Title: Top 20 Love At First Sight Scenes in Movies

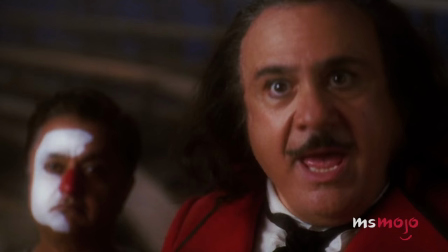In the blink of an eye, his dream girl is gone, but Edward won't rest until he finds her.
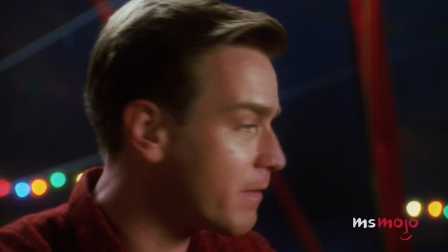Inventive and romantic, it's like something right out of a tall tale.
And I'm gonna find that girl and marry her and spend the rest of my life with her.
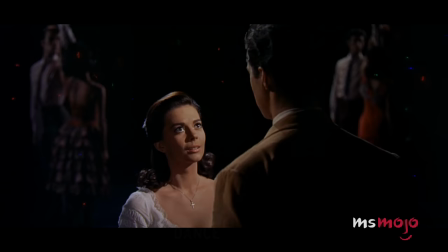Number 2.
West Side Dance, West Side Story You're not thinking I'm someone else?
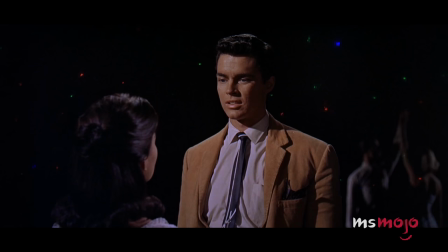I know you are not.
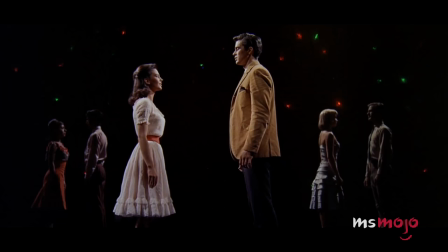Or that we've met before? I know we have not.
While not a direct adaptation of Romeo and Juliet, West Side Story was inspired by Shakespeare's most famous work right down to the love at first sight trope.
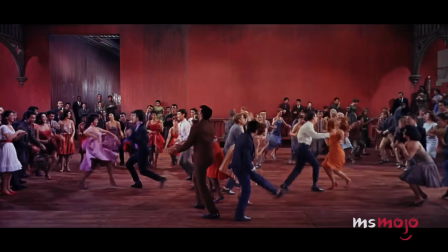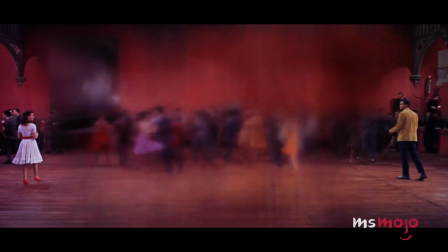In this classic musical, our lovers are a young Caucasian-American man named Tony and a Puerto Rican beauty named Maria.
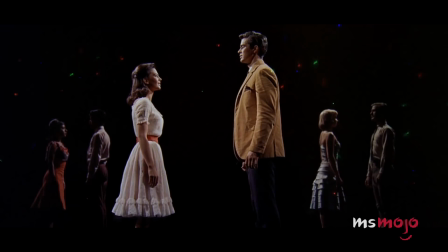These two are instantly attracted to one another, despite the animosity between their rival gangs. As they exchange looks at a dance, everyone else in the gym fades away.
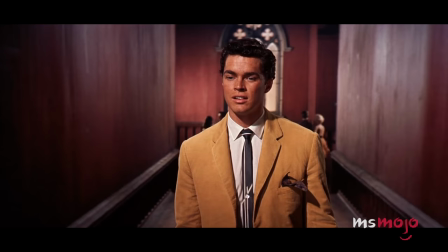Coming together in perfect harmony, the two fall into a hypnotic state and share an intimate dance.
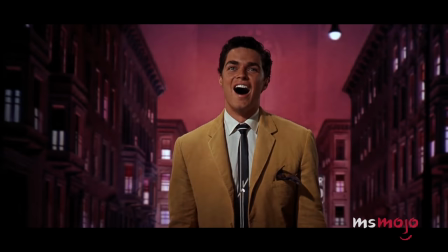As far as Tony and Maria are concerned, nothing will come between them from this moment on.
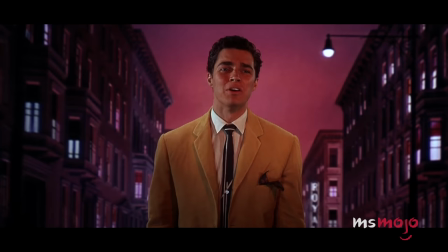Maria, I've just met a girl named Maria.
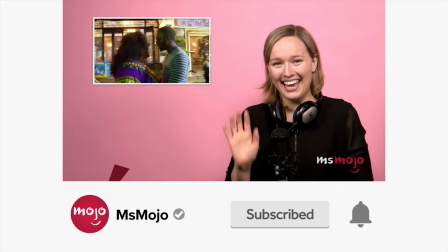Before we continue, be sure to subscribe to our channel and ring the bell to get notified about our latest videos.
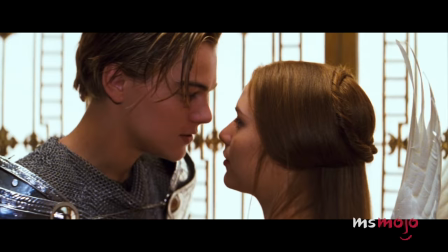You have the option to be notified for occasional videos or all of them. If you're on your phone, make sure you go into your settings and switch on notifications.
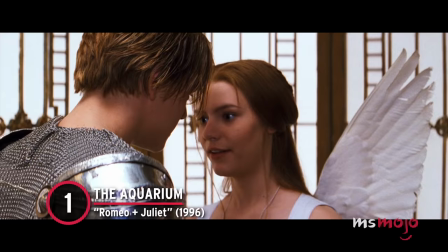Number 1. The Aquarium. Romeo and Juliet.
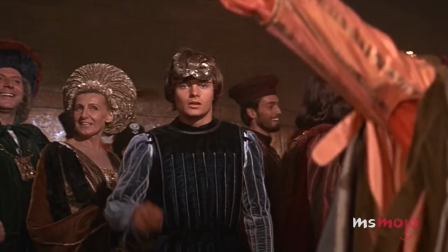To be sure, the 1968 film version of this Shakespeare classic also deserves a shout-out.
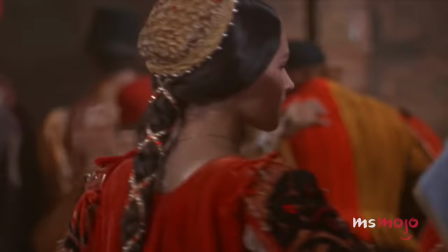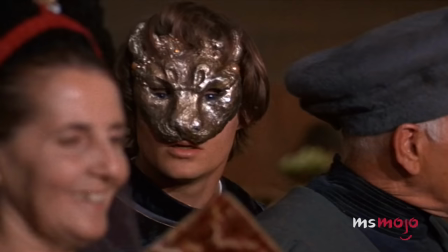With Juliet looking absolutely striking in a red dress, it's no wonder Romeo can't take his eyes off her.
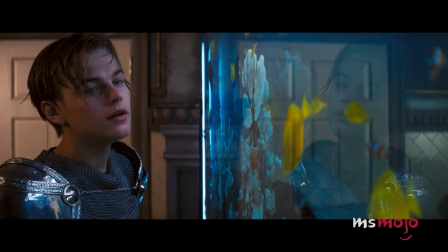But arguably, Baz Luhrmann's 1996 retelling of the tragedy captures the feeling of love at first sight like no other.
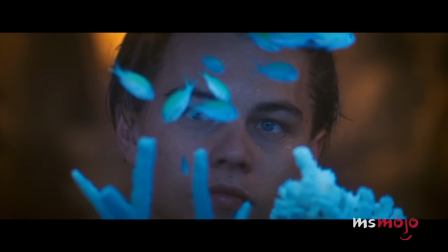Having snuck into the Capulet costume party, Leonardo DiCaprio's Romeo becomes captivated by the vibrant Aquarium.
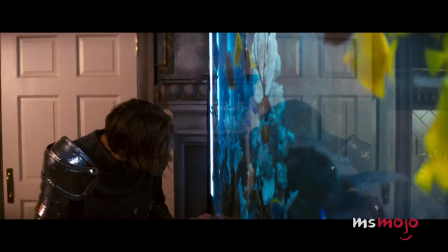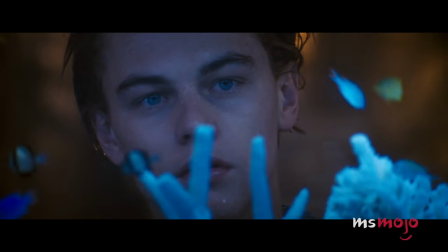But he doesn't only see fish. Juliet's eye catches his attention, and the duo stare curiously at each other through the glass.
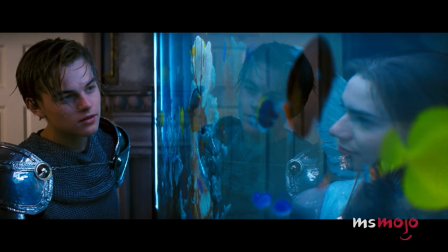The camera work is simply stunning, with the Aquarium's distortions creating some truly memorable shots.
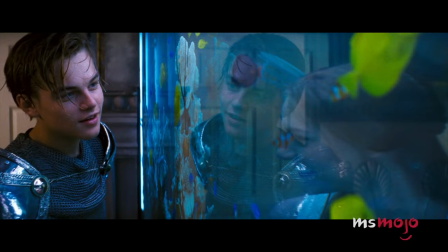With the film's love theme playing in the background, The moment couldn't be any more romantic.